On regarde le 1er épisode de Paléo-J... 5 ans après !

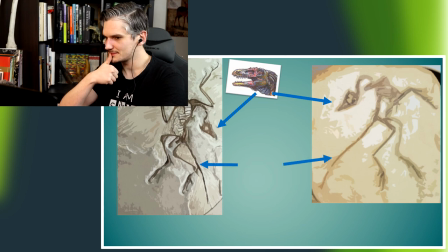(8:26) Les dinosaures actuelles n'en ont pas, ils ont queue, alors que chez les dinosaures actuelles, les vertèbres de la queue sont fusionnées. Trois doigts séparés avec des grilles, mais l'archéopteryx présente aussi des caractères que l'on retrouve chez les dinosaures.
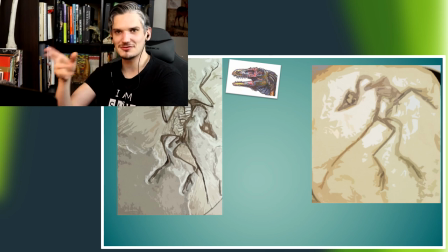(8:37)
Là je vois aussi un autre truc qui me saute plutôt à l'oreille, c'est qu'il n'y a pas de musique de fond et en entendant qu'il n'y a que moi qui parle, en plus je parle, donc la voix off là je parle vraiment trop vite je trouve moi, ça va être un truc qui m'a été beaucoup dit en commentaire pour les premières vidéos, oui j'ai tendance à parler un peu trop vite,
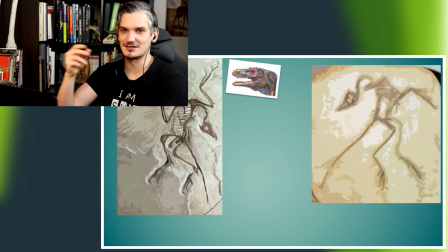(8:53)
au début surtout en plus j'étais stressé de faire la vidéo, donc je parlais hyper vite, on sent que voilà que je suis pas à l'aise et que en gros j'ai envie de dire le texte et m'en débarrasser que ce soit fini,
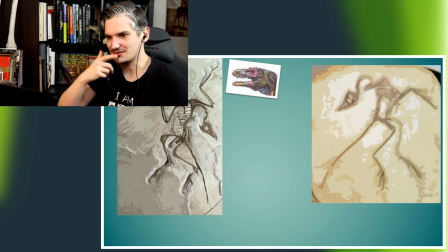(9:03)
sauf que je trouve là en écoutant, oui ça rend pas du tout, compréhensible mon propos, pourtant le propos n'est pas très compliqué, là au niveau de la vibration ça va c'est pas je parle pas de tout trop compliqué mais je m'entends, c'est trop je parle trop vite. Je me suis là je crois que c'est Cédric de Cédric Jurassic qui m'avait conseillé de mettre de la musique en fond en fond sonore,
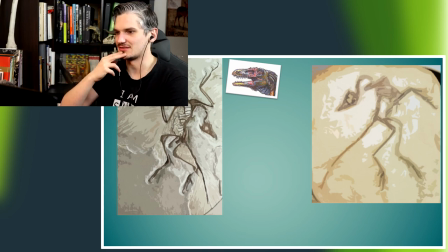(9:22)
pas trop fort mais juste en fond et c'est vrai que là je me rends compte par rapport aux vidéos plus récentes musique de fond ça accompagne bien là-bas, alors faut pas mettre n'importe quelle musique, faut peut-être pas mettre du hard rock à fond, peut-être ça dépend après de comment on parle, moi par exemple pour accompagner c'est des musiques plutôt calmes avec un rythme pas trop accéléré,
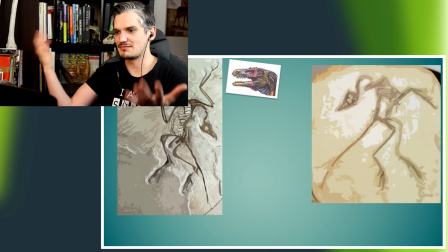(9:39)
un rythme plutôt lent et je ne l'aimais pas trop fort mais je trouve que ça meuble le fond sonore de la vidéo et ça accompagne bien. Là c'est vrai que la voix off toute seule, je trouve ça fait vraiment bizarre et on sent qu'il y a un truc qui manque.
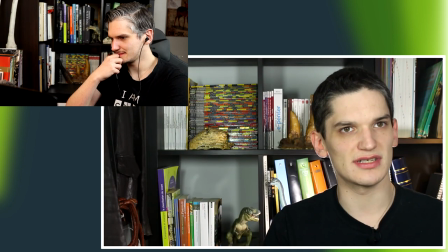(9:51) Des membres antérieurs transformés en ailes, d'une odeur classique, à une morphologie d'oiseaux. Comme l'explique le paléontologue Steve Bruzat, ce que nous considérons...
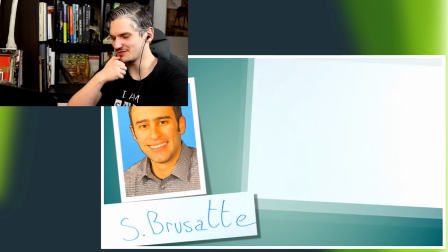(9:59)
Eh bien Steve Bruzat, c'est vrai j'avais oublié que je l'avais cité dans cette vidéo et peut-être l'année dernière avec certains collègues de la paléosphère on a pu le rencontrer il y a 5 ans je parlais de lui et 5 ans après j'ai pu le rencontrer et discuter
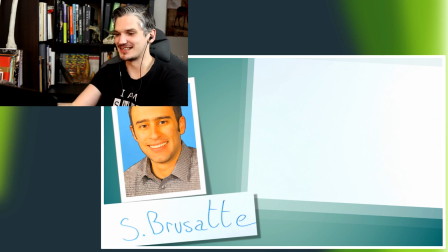(10:13)
avec lui c'est une forme de réussite là avec le roncule ça fait vraiment bizarre
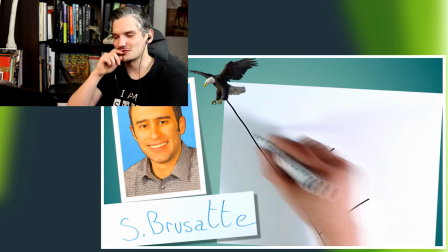(10:22)
mais je suis super content
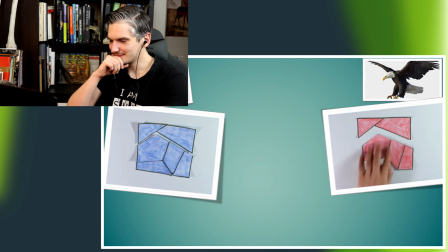(10:27)
ça j'étais content c'était tout
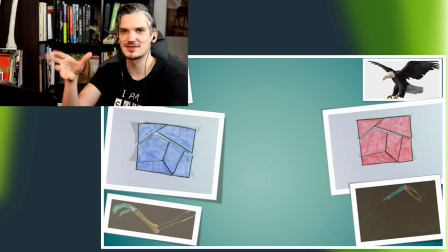(10:33)
Voilà c'était tout que je voulais faire un peu pour me démarquer par rapport à d'autres contenus de vulgarisation, de faire des dessins, ces vidéos avec des dessins et de faire mes propres dessins, parce que certains c'est moi qui les ai faits. Voilà je trouvais ça me démarquait bien et j'aimais bien cette explication. Alors c'est pas moi qui l'ai inventé, je l'avais tiré d'un livre,
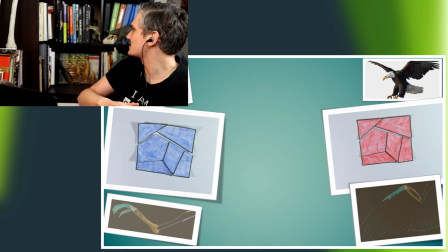(10:51)
je crois que c'était celui-là, Comprendre et enseigner la classification du vivant, donc livre encadré par Guillaume Lecointre.
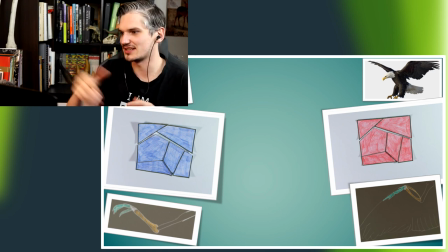(10:58)
Et c'était de là que je tirais cette explication et je trouvais qu'elle était pas mal pour expliquer ce concept. d'arrêter d'utiliser chénon manquant pour l'archéopterie X. Le membre avant est transformé en aile,
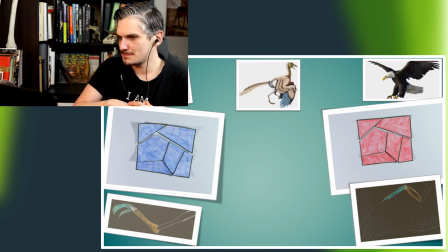(11:07) mais pas chez l'autre. Et entre ces deux organismes, on peut avoir un intermédiaire qui serait doté des mêmes pièces, mais certaines seraient bleues et d'autres rouges.
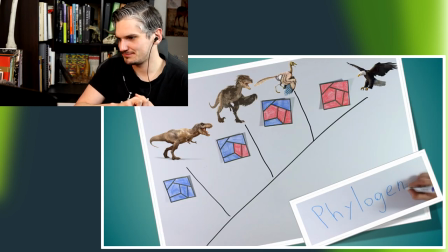(11:14) Relation entre des ancêtres et des descendants, mais il exprime des relations de parenté dans le sens qui est plus proche de qui. Et ces relations sont très utiles.
C'est aussi un truc que j'ai dû... La vidéo que j'avais fait pour l'esprit sorcier, ça reprenait un peu ce truc-là pour expliquer que les arbres phylogénétiques, c'est pas des arbres de parenté. ça aussi c'est un gros,
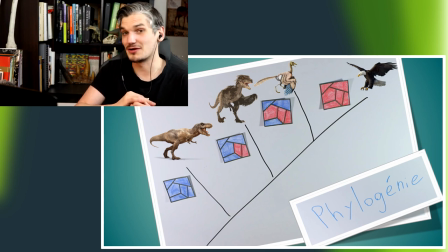(11:31)
enfin des arbres de parenté, des arbres entre des ancêtres et des descendants. Ça aussi c'est une des grosses idées reçues qu'on doit souvent reprendre quand on fait de la violation sur la paléontologie.
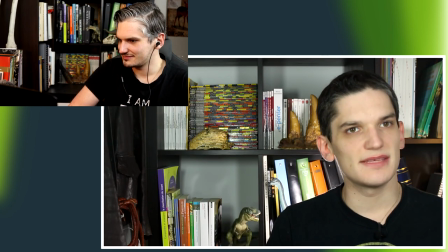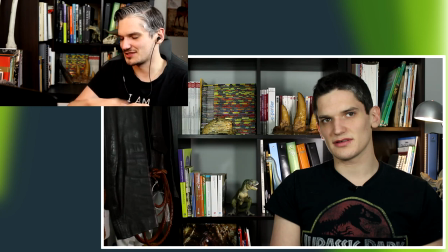(11:48)
Vous avez pu le voir normalement, enfin après j'ai prévu d'autres vidéos plus consacrées à la phylogénie, mais il y a tellement de trucs à dire que voilà, ça pourra faire sûrement plusieurs épisodes.
L'entologue américain Bob Baker, gardez bien à l'esprit que dans votre canarie, il y a une personne de T-rex qui sommeille.
Tiens, je cite Bob Baker, moi, tiens. J'avais complètement... Enfin, Bob Baker, voilà. Alors, j'ai pas grand-chose à... Enfin, sur ses travaux dans les années 80, tout ça, sur les dinosaures, y'a rien à dire. Bon, j'aurais pu ça dire sur certaines de ses déclarations, mais bon, c'est pas le sujet.
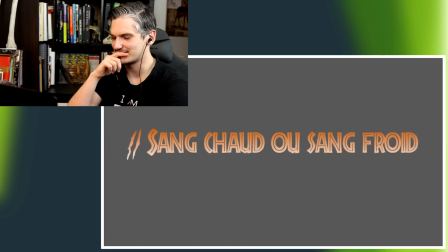(12:22)
Ah oui, ça, j'ai rien à dire là-dessus.
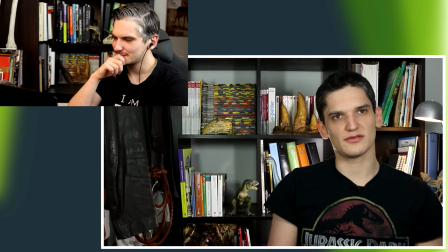(12:24) Le travail de l'équipe des effets spéciaux de Jurassic Park qui a permis de donner vie aux dinosaures sur nos écrans donne un résultat très éloigné des vieux films comme Le monde perdu ou King Kong.
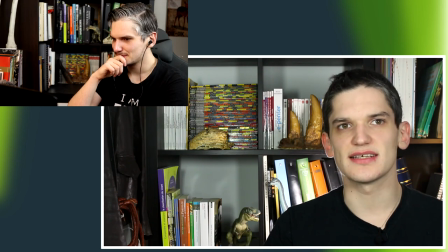(12:32) Dans ces films, les dinosaures sont montrés comme des résards géants, lents et peu agis.